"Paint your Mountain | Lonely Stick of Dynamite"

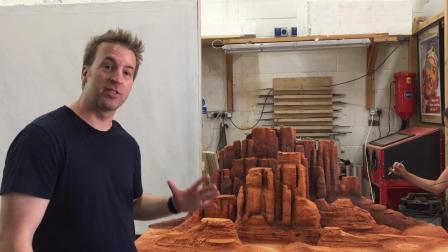So today Andy Jent's going to talk us through the painting process of how the
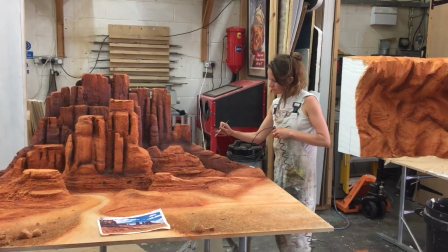opening mounting shop was created so over to Andy.
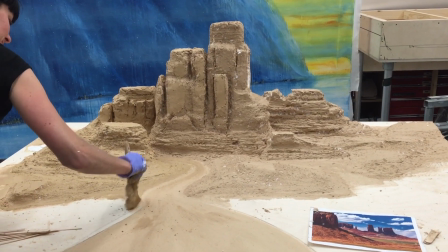Last time you saw us we've just got the set covered in the texture which is plaster and
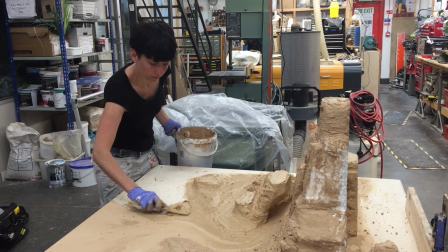a little bits of grain in it to give it some nice texture to help the paint take and it homogenises everything.
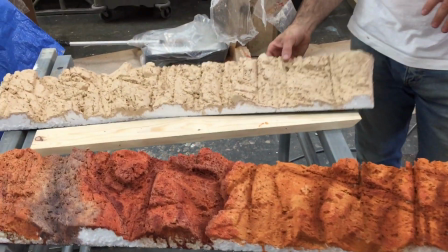So that was in this sort of colour scheme, it was the last time we saw it, this is a sample piece.
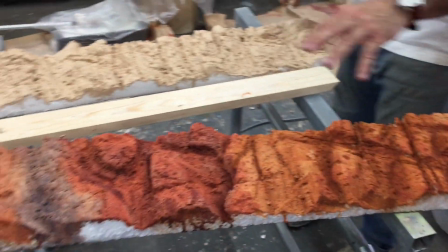And then you can see the paint tests that we've put on, that Laura's done,
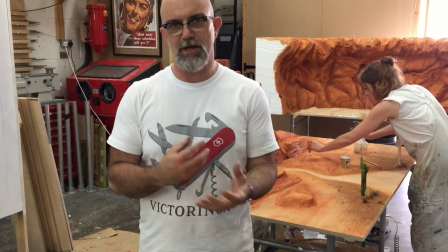that will give you different kinds of that field, that death valley, that rich red sand sowing, and how it can be eroded,
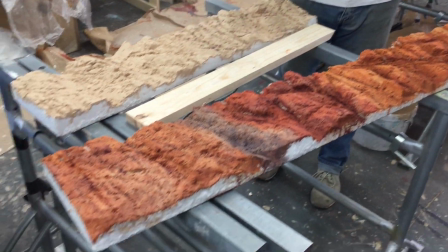how it can get some warmth into it, or fractures of different sort of sedimentary rocks and all the rest of the thing.
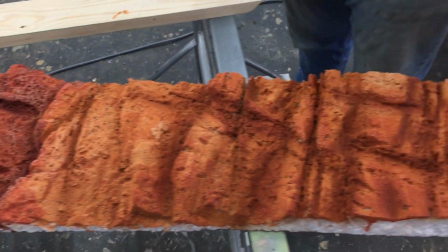So this gives us a style sheet and then we've applied the one that we think is the best to the set and this is it now,
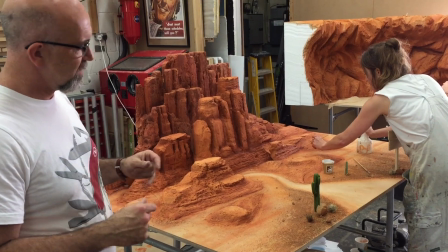always just finishing in some little details on it here. So when you see it from the opening shot of the film,
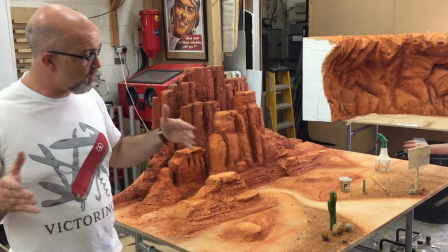we've created this false perspective so the road is very wide at the front and then very quickly it disappears back
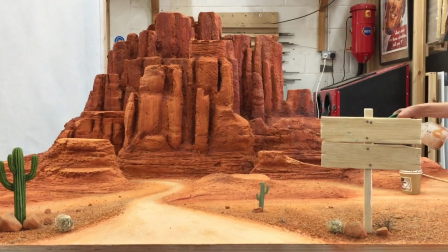to being miles and miles away in the distance. and everything was cheated in with that perspective.
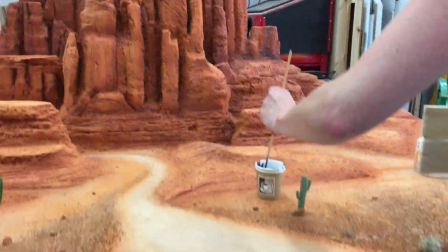So right at the foreground we've got the large cellular sign that the buzz and sticks on and the large cactus and the tumbleweed, we spoke,
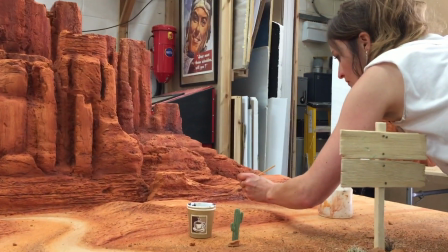rolling across and then as you get back everything dramatically reduces in size so the cactus gets smaller quicker.
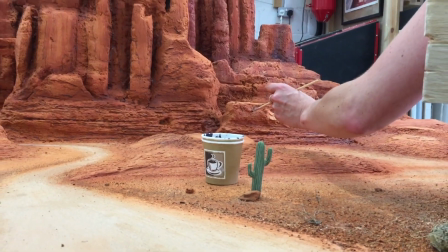Between that cactus and the paint pot they would probably get a third of that height and then disappear so they'd be
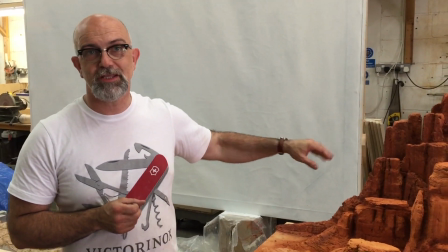super small because we're trying to create the illusion that this set is absolutely massive and goes back right now as only a desert.
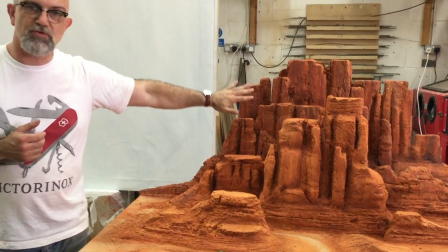What we're just about to do is the background mountains, which are smoother in texture, if you notice these have got more texture on them because they're closer to us.
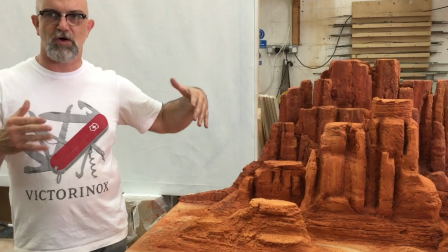The darks are a little bit richer on these because they've got more of the ashes, shadow in the tunnel.
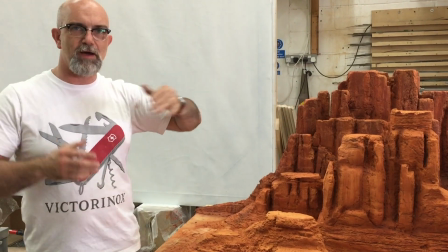As it gets to these bits, everything should be slightly misty because there's a lot of atmosphere between you as the viewer and the far distant background. so
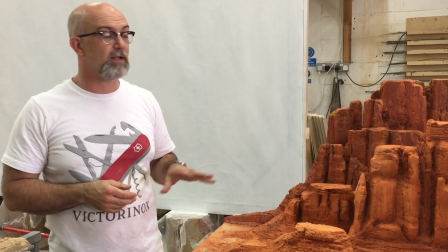we're trying to create that so we're just going to slightly knock that back and then this will be down to the D&P to light to
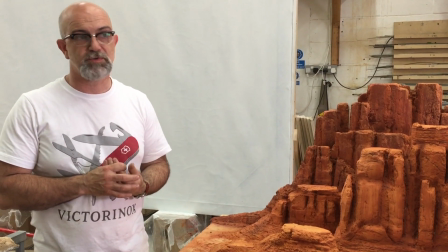get the rest of the field to it, and that's it.
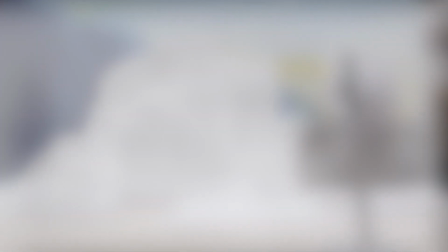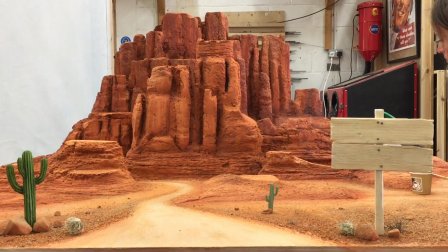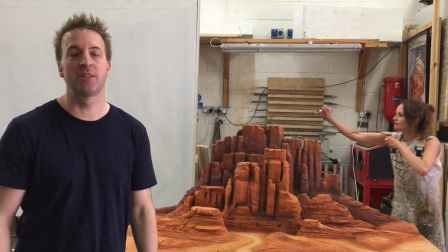Ace thanks so much for watching our video guys we've got so much more exciting things to come if you
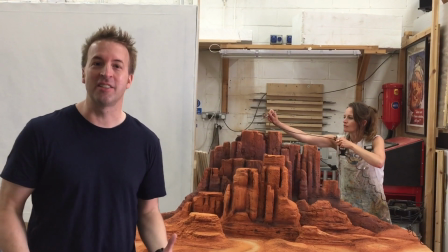like us please subscribe to our channel Lonely Sticker Dynamite tell your friends we want to make this a success